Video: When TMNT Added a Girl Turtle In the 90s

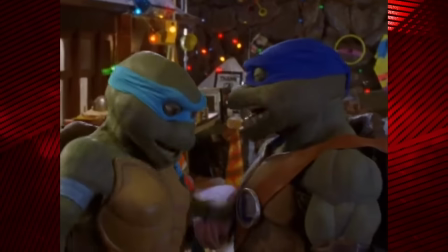Oh, that's hockey, Venus!
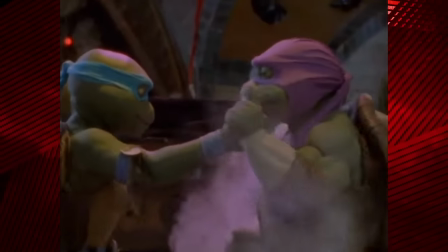There's one episode where she and Donatello kind of have this rivalry because he's all about logic and science and she's more about vibes and magic.
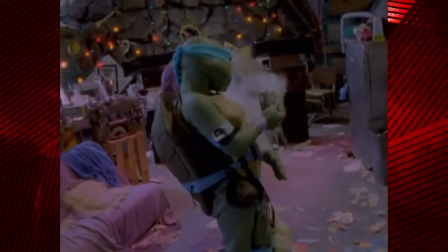That was kind of something, but it only happens in one episode.
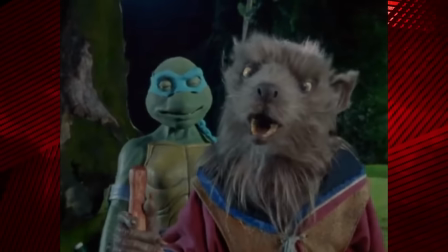It really sucks that she doesn't have a weapon, because instead her gimmick is that she has poorly defined magic powers that can be used in any scenario.
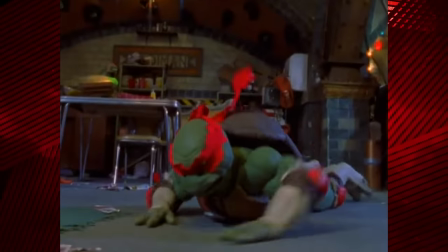She can do anything. And I don't mean that in a she's got a convenient aptitude for flying spaceships way.
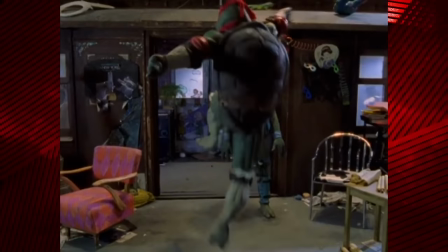I mean she can literally warp reality and do anything with her magic.
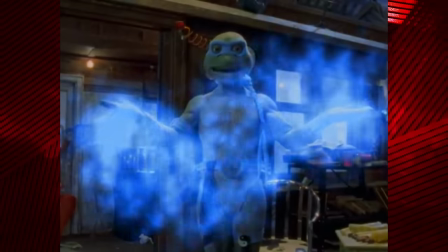She can shoot lightning from her hands, she can track people's aura, she can see into the past, she can teleport a whole group of people,
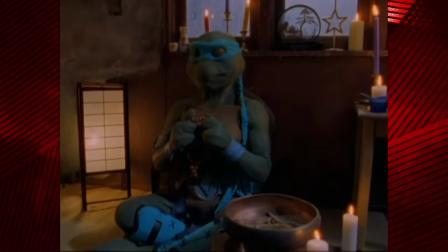she can read and destroy your mind, she can sense where a lost candy bar is under the couch cushion from across the room.
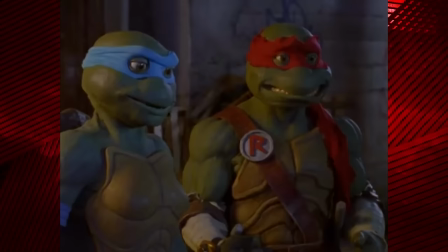You'd think having a kind of no-limits mystical Doctor Strange character would make the fight scenes more interesting,
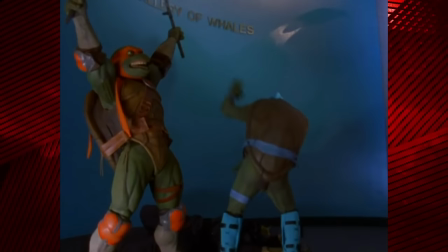but she's mostly fighting hand-to-hand, and like everyone else, it's pretty clunky. Even if they emote well with their bodies in the dialogue scenes,
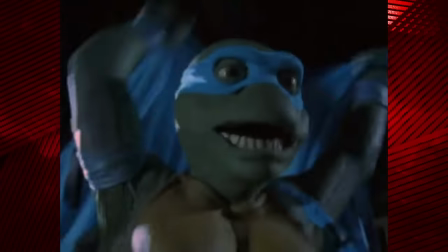oftentimes compensating for the stiff masks, the actors in the costumes don't seem comfortable fighting in these suits.
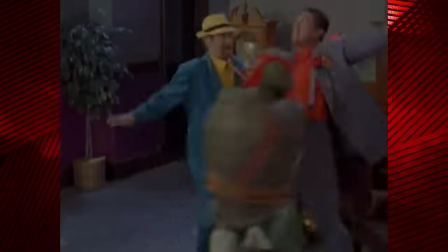There's this sense that they can't see what they're doing, the costume is too heavy, and the choreography is kind of an afterthought.
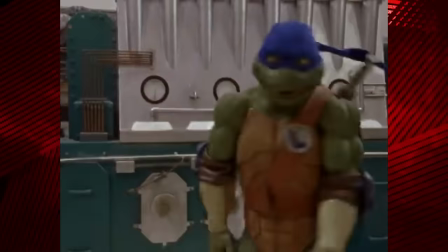They barely use their weapons for obvious reasons,
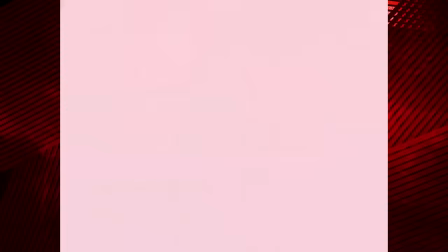but most of the time it's like light Looney Tunes type stuff while they just shout related puns out loud.
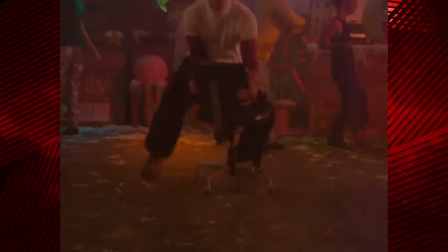You look tired. Maybe you ought to just sit this one up. Here you go.
The editing is really quick, and this show can give Ed, Edd n Eddy a run for its money with the sound effects.
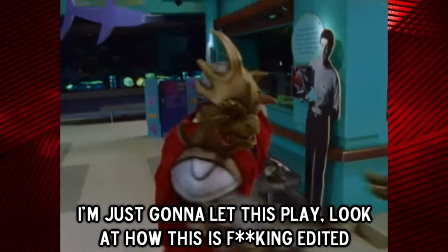But all of that fails to actually give it any kind of energy and impact. It seems like the sound effects are a crutch for how slow and wonky they are.
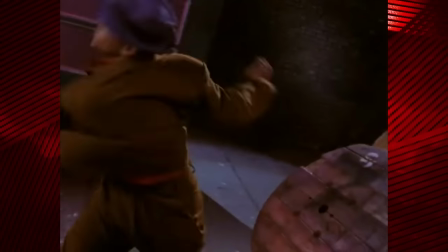We went from Hong Kong action cinema style fights to the turtles looking clumsy, heavy, and like they don't have much training.
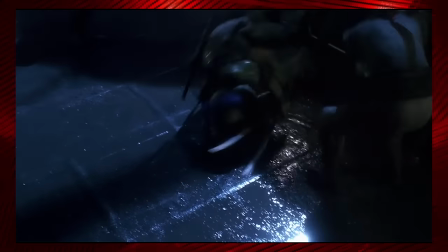I mean, the costumes were just as bad for the actors to wear in the actual movie itself, but they were able to work around it.
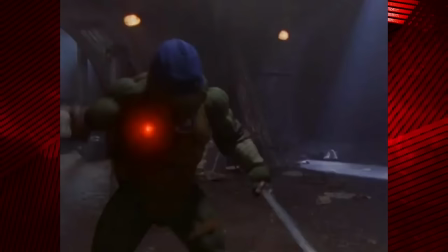The next mutation turtles look like they're about to fall on their back and get stuck.
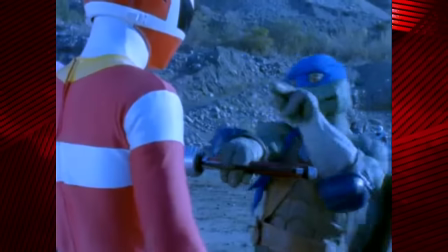That is, until the Power Rangers crossover.
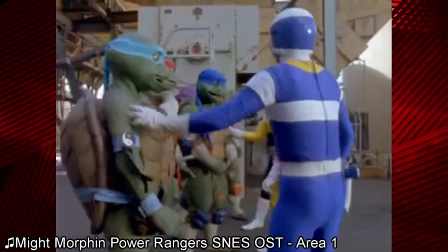It's well documented that this show's turtles teamed up with the Power Rangers, but no one told me it was actually awesome.
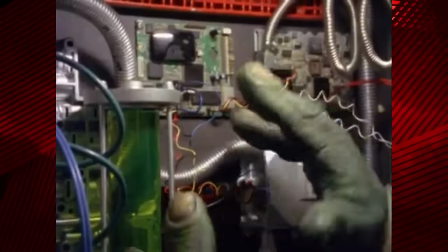This episode has an actual plot with stakes and drama, and the fight scenes have real choreography.
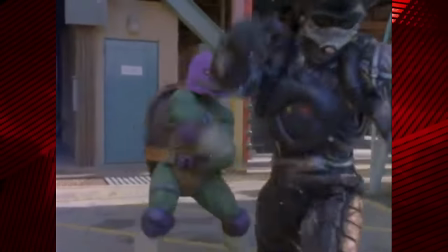In this one, the turtles move like they're actually skilled fighters with superhuman abilities.
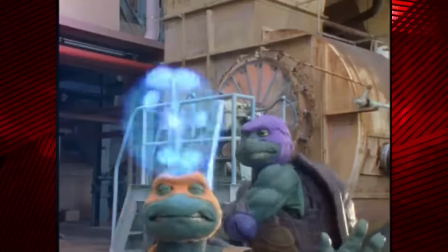They're jumping like 10 feet in the air, doing actual coordinated moves with each other and with the Power Rangers, and they look like they can see what they're doing.
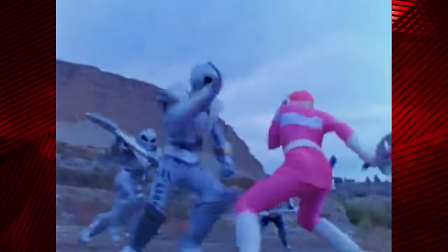You could tell Power Rangers had a better fight coordinator or a better stunt team or something.
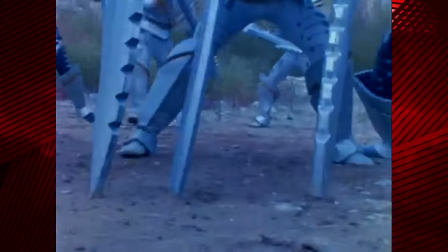Definitely more money to drop on the fight scenes, because this is the best the next Mutation Turtles ever looked.
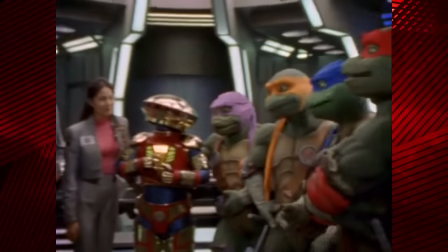Plus, the sets are a little bit more expensive, the lighting is more pleasant to look at, and the photography makes the suits look a little bit more flattering.
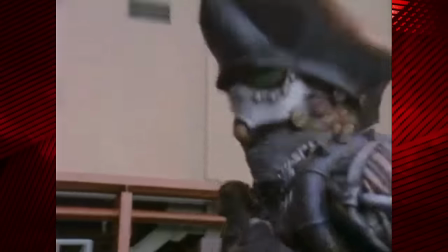If Next Mutation was this level of quality 100% of the time, it probably wouldn't have been looked down on so hard by history.
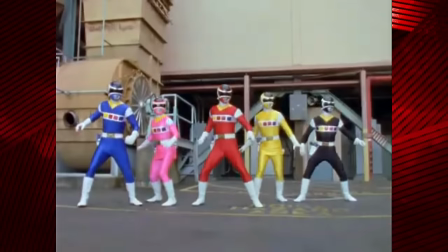You could really tell that Power Rangers was in its prime around this time, and had some budget to show off.
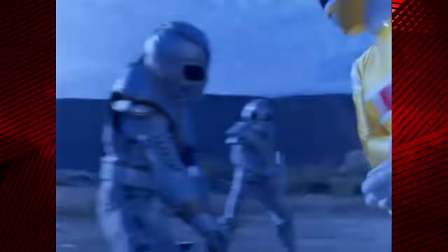At least relative for a live-action TV show for kids.
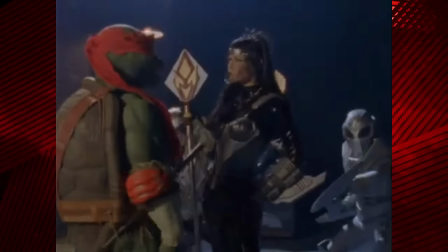So while it's sad that the only time the Next Mutation Turtles actually looked cool was in someone else's show, they got to be exciting at least once.
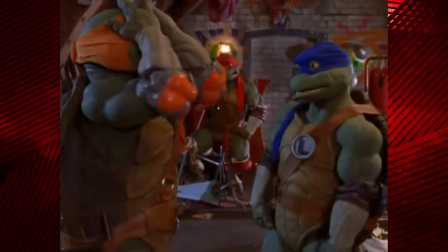I wouldn't recommend most or any of Next Mutation because of how low effort and low quality it is,
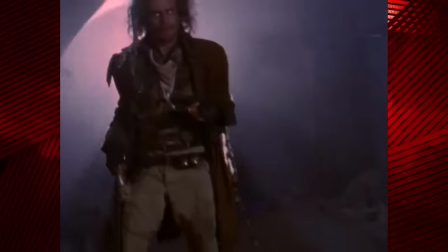but I'd at least recommend this one episode. And maybe someone out there could just make like a compilation of scenes of Bone Steel, because those are worth watching.
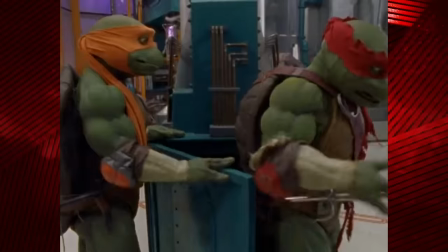Next Mutation isn't a memorable or interesting show. It's full of episodes where it's kind of hard to remember what happens in them.
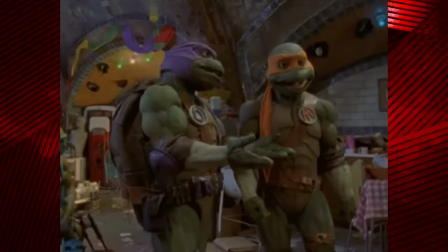The characters aren't developed in any meaningful way, and the action is severely lacking. It was one of the major factors in causing a divide between the TMNT's co-creators,
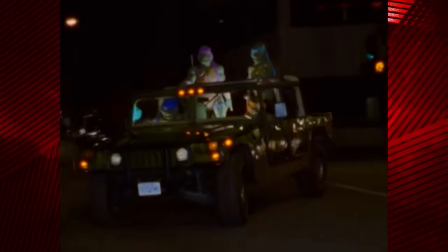and it can generally be seen as an embarrassing mark on an otherwise spotless brand.
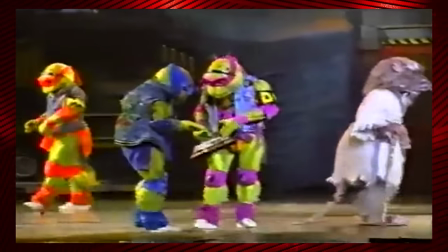Well, coming out of their shells tour isn't that great either.